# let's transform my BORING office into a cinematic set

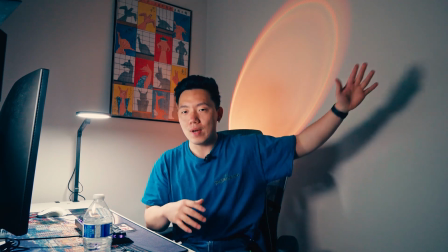I really like the depth that it gives, and we do have a little bit of shadow behind us, but I think overall,
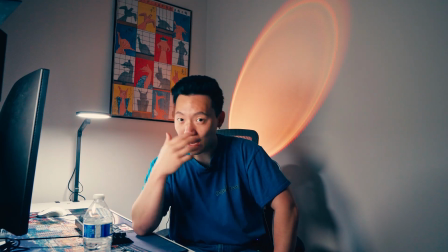a lot of my videos are this talking head style, and I feel like I'm not really moving that much,
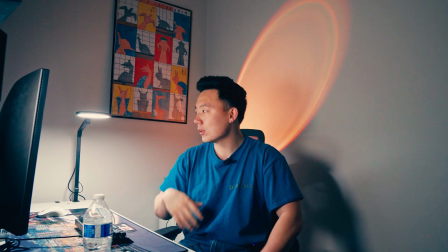so I feel like it's probably not gonna be super noticeable. But overall, I think this looks all right.
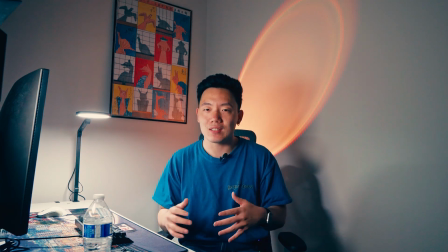One thing I gotta do is do a few tests and throw in the color grade to see what it looks like, because I have an idea of how I want this to look like in my head.
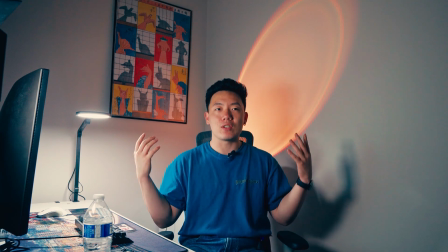Like, by the time you're watching this video, the color grade is already applied, but here's what the video looks like with no color grade, which is how I'm currently seeing it.
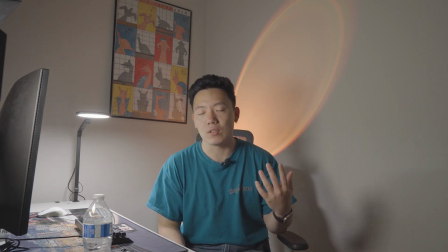So you can see that the wall is pretty gray, all the lights are gray. There's just not a lot of color in this space, especially when it's really dark.
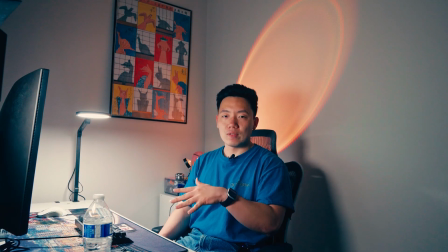Everything just seems more dull. So I'm gonna do a few tests and see what that looks like, and then I'll do a final conclusion.
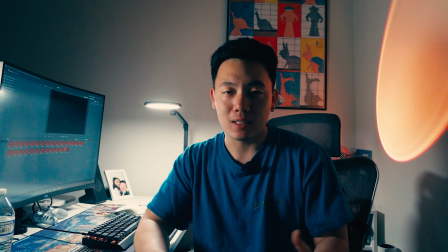Okay, one thing that I wanna just quickly mention is when you are lighting your scene, you wanna make sure that you have the correct white balance.
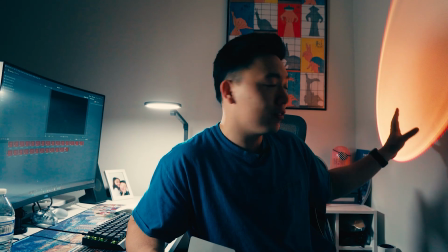So for example, like we have this like, you know, nice color sunset orange light over here,
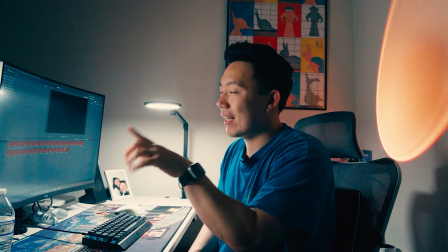but then we have these more white-ish lights over here.
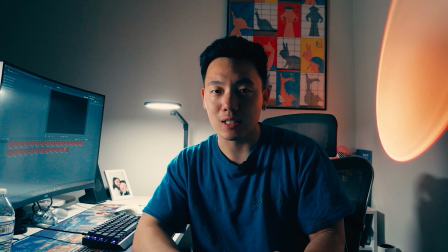And so we need to make sure that the camera is white balanced correctly. And we want it to be closer to the white side than the warm side.
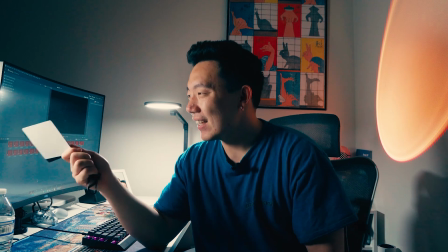That way it'll make our color grading process easier. So this light is currently at around 5200 or 5400 Kelvin.
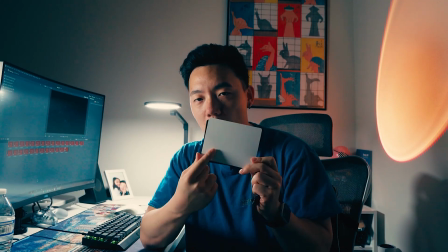Before we even film we're gonna like white balance it to this card. Now you can do this card, which I got on Amazon, or you can do a white wall.
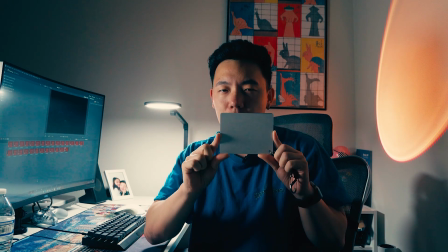Just make sure that wherever you're white balancing, that you're also in the environment where the color is present.
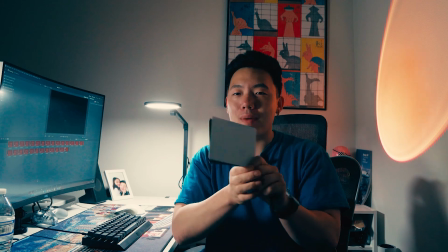So, you know, white balance right here. Don't white balance in an area where the lighting scenario is completely different.
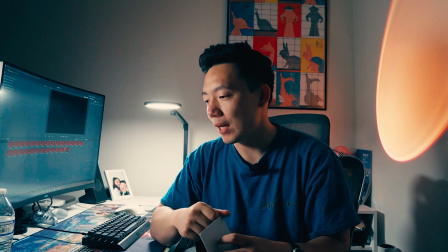I know that sounds maybe a little bit like duh, but I think that was a tip that could have been helpful for me when I was learning.
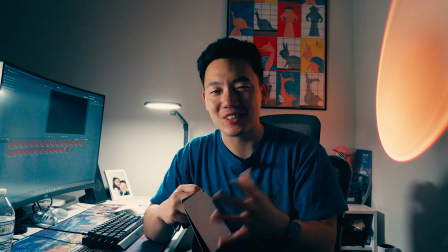And so, but maybe that's more for me than for you. What is a good indicator that it's good or bad?
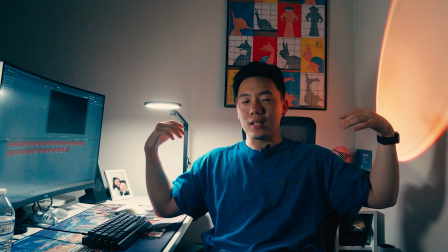So let's say both of these lights were warmer, and that's gonna obviously make the whole room a little bit warmer.
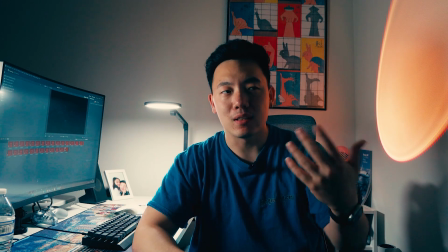So when you do the white balance, it's gonna probably really offset that.
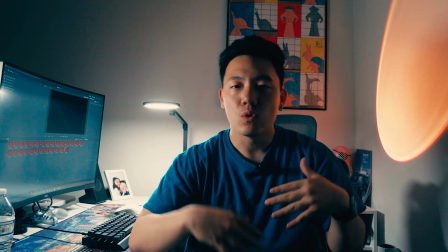We don't wanna make the warm lights look like it's white. That's not the objective. We want to make sure that our skin though appears as neutral as possible.
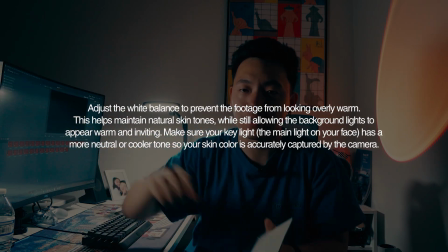So that's when you would take your key light, so the light that I have over here, and you wanna make sure that you kind of white balance with that light shining here.
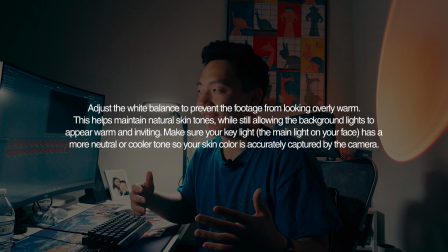That's probably super obvious for you, but I'm just sharing that because it was not super obvious for me when I was doing it.
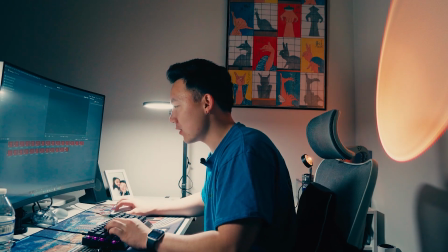So anyways, let's take a look at these clips.
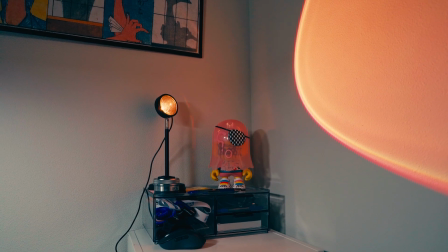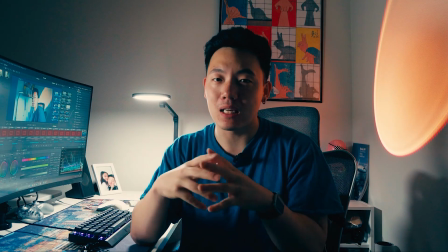Okay, so I just took a look at some of the tests that we did, and I think overall it looks pretty good.
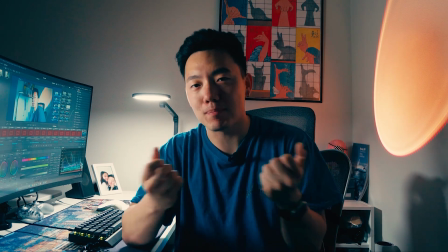We're able to introduce more color, which makes the video just look better and have more depth and personality to it.
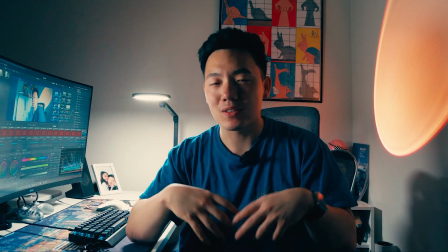So that's really cool, because when we first moved into this space and I was looking at it, I was like, wow, there's not a lot of natural light.
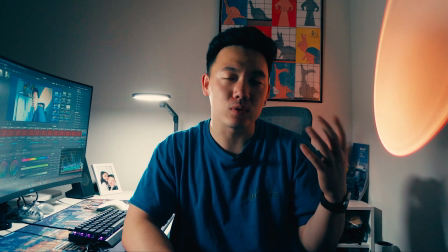That's kind of scary to film in. It's just really easy to have that big source of light.
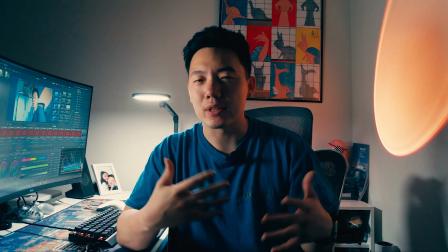You never have to worry about, like, you didn't really have to worry about things not being lit well.
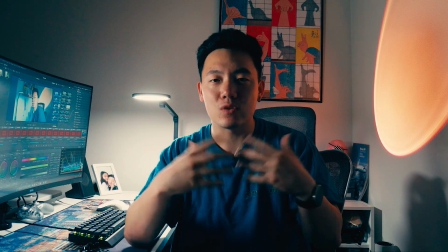But when you come into an environment like this, where if I turn off all these lights, you won't even be able to see me, it makes it a little bit more difficult.
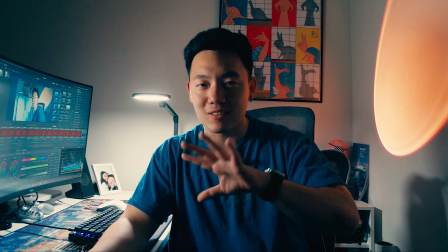But actually, as you dive deeper into like filming stuff and getting more familiar with like video,
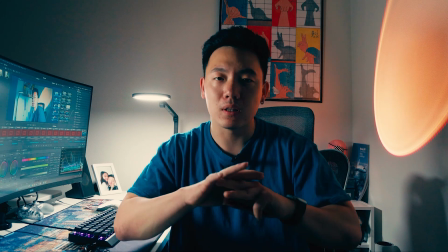it's actually more beneficial when you can completely control your lighting environment,
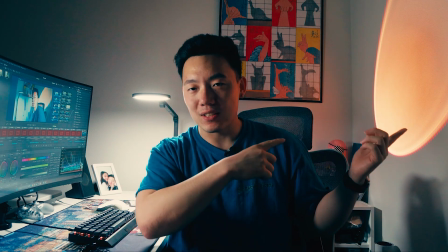because now that I have this light set up here and here and then my other light right here,
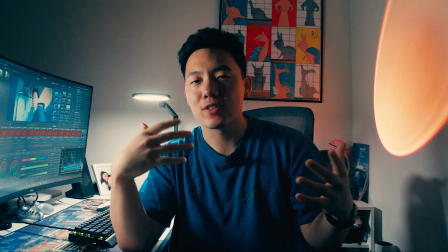I don't have to mess with the settings so much.
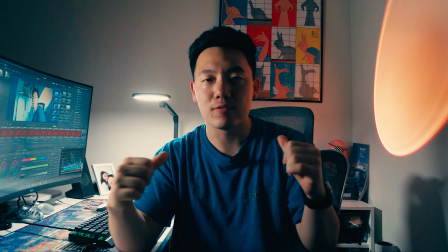I don't have to white balance every single time I want to film in this room, because it's not going to change unless I change,
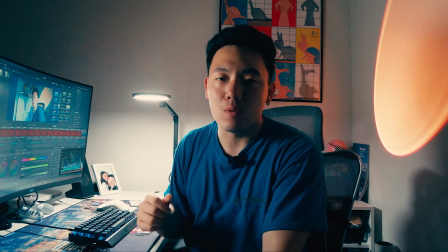unless I change this light right here, which I can change the color to be warmer or colder,
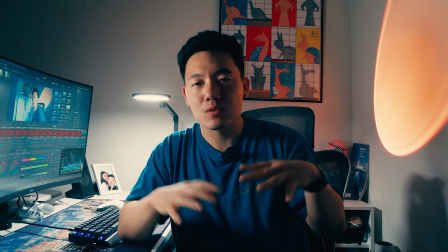then I would have to, change some of my settings. But because we're in a very, I guess, static situation in terms of lighting,
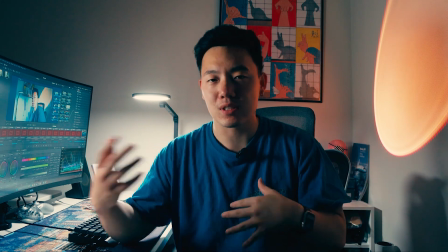it's going to be very predictable. When you're relying on the sun, for instance, obviously it can change a lot when a cloud moves in front of the way,
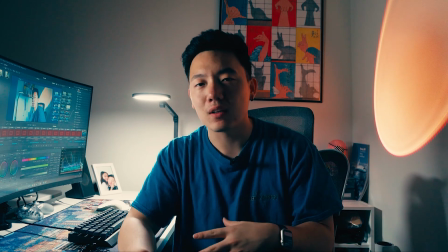or you're in an area where it's darker, now you have to change all your settings.
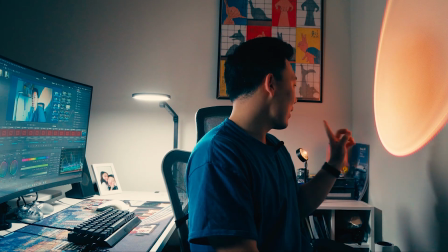This is actually going to be really cool, and I really like this sunset lamp that I got. This is like super cheap on Amazon.
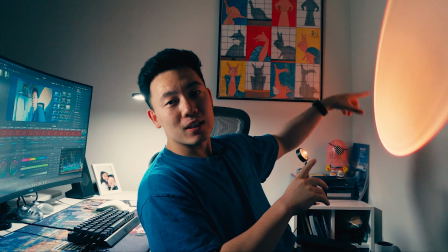And it's cool. I have some of the color elements from here, match from the poster, and I think it gives that nice,
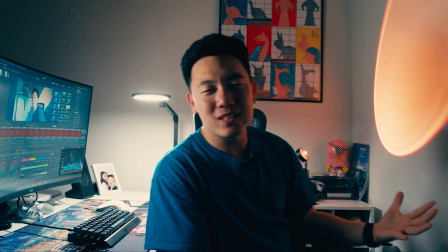it kind of introduces like personality and color, which I really like.
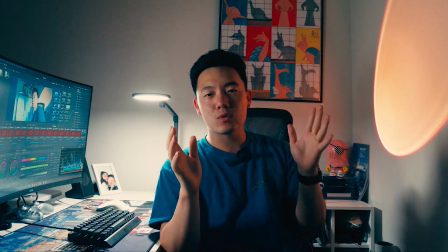So let me know what you think. I think I'm gonna keep it like this when I film my, talking head style videos.
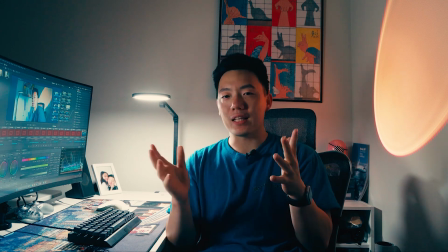Are there anything that you would do differently?
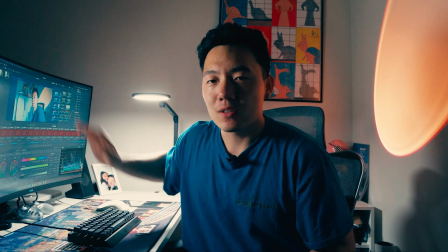I really missed the monitor light bar that I have, so I might still get one, because that kind of acted as my key light.
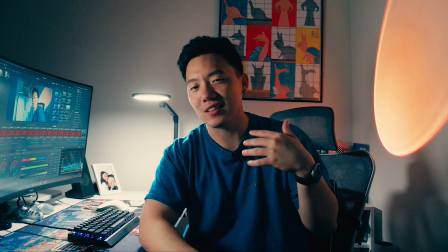I didn't have to set one up. And one thing that I really like trying
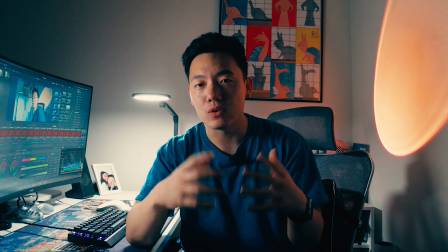to focus on is how can I reduce the amount of like things I need to do to prep,
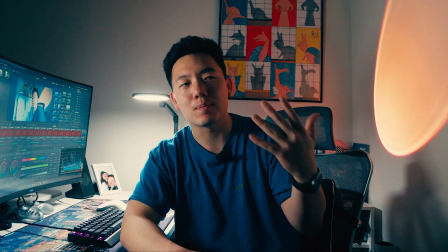because the more time I spend prepping, the more time I spend, the less time I spend actually doing.
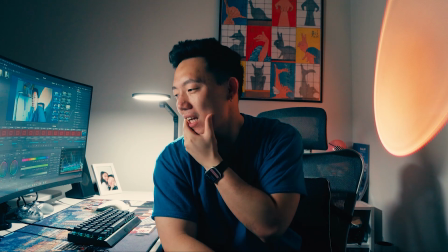So we'll see, that might change. And then one last thing that I realized while filming videos is that
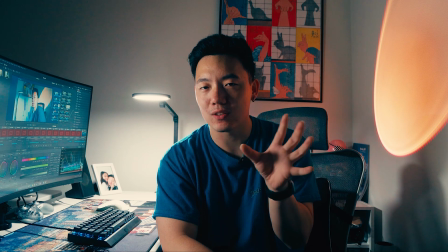this is not really related to lighting per se,
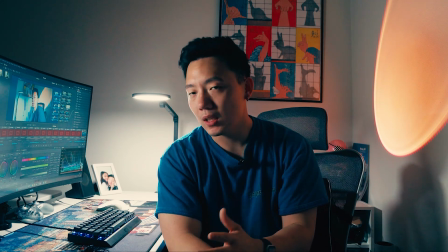but a lot of people, when they film something, whether it's in their desk or they're in their home,
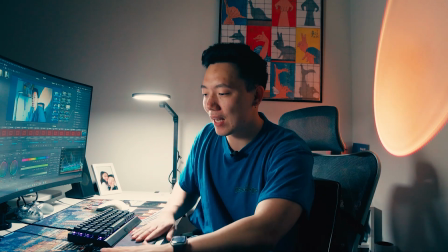they clean everything. They'll clean their desk, so it's like super duper perfect.
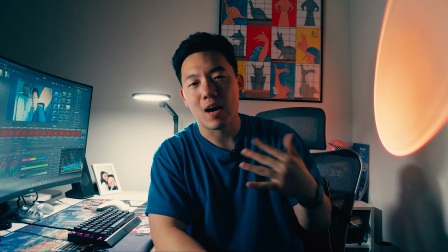And it really depends on the kind of vibe that you want to give off to the audience.
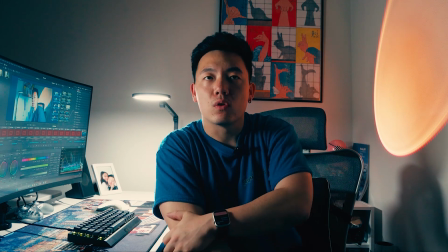But sometimes I watch like those, like in movies, you see like a bedroom and you're like, how does it just look so natural and organic?
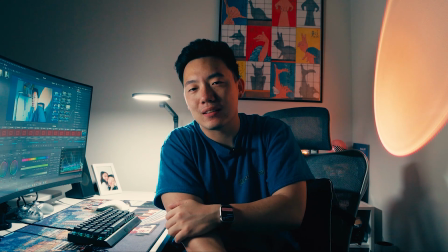And it's because not everything is like tidied and cleaned up all the way.
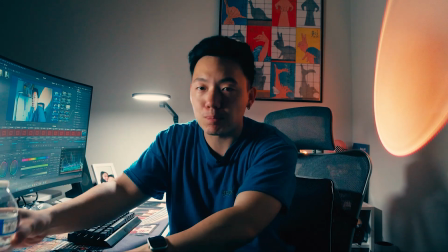Like they have some clothes on the ground, or they have papers, like they have things sprawled out right on the desk, because it shows that somebody was there.
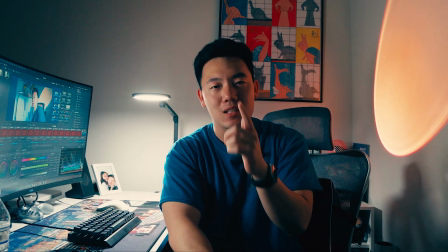It shows that it's actually being used. And so that's a tip that's something that I've just observed and realized, that when I film my videos,
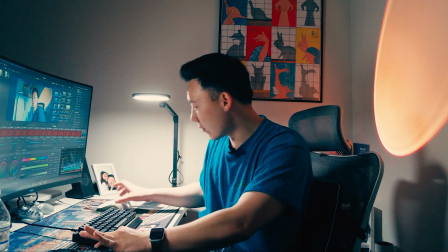I don't need to like make sure my desk is perfectly this way and the mouse is perfectly this way,
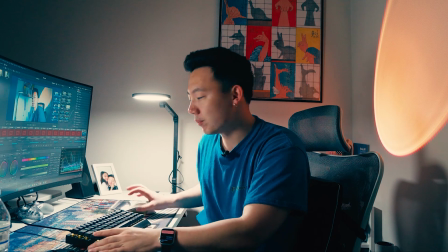because you know, in most times of the day when you come and take a look at my desk, you're gonna see it's probably like this or like this.
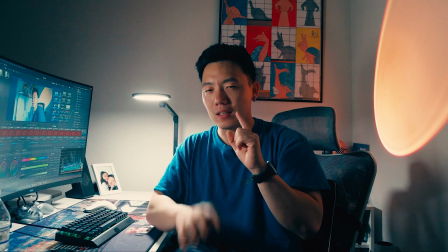It's little things like that that I think can help make your videos feel more natural,
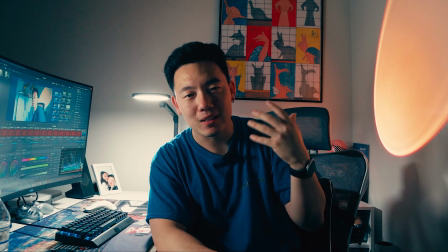especially if you're trying to give that more document your life aesthetic.
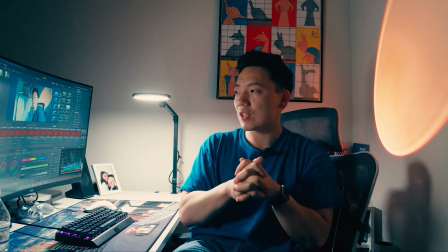All right, anyways, enough about that. Thank you so much for watching the video. Again, let me know what you think about this lighting setup.
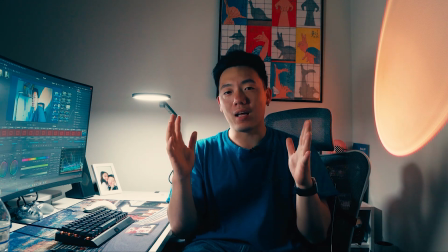I've got 3 lights going on. We're gonna see if this is a setup.
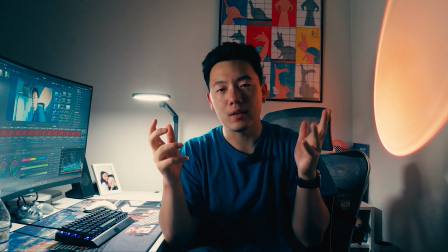I'll probably change a few things here and there. All right, thank you so much for watching. I'll see you in the next one.
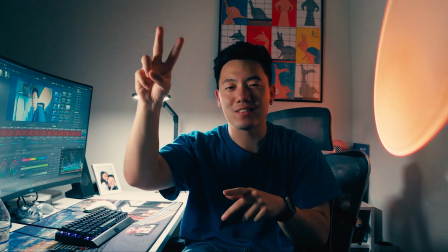Peace.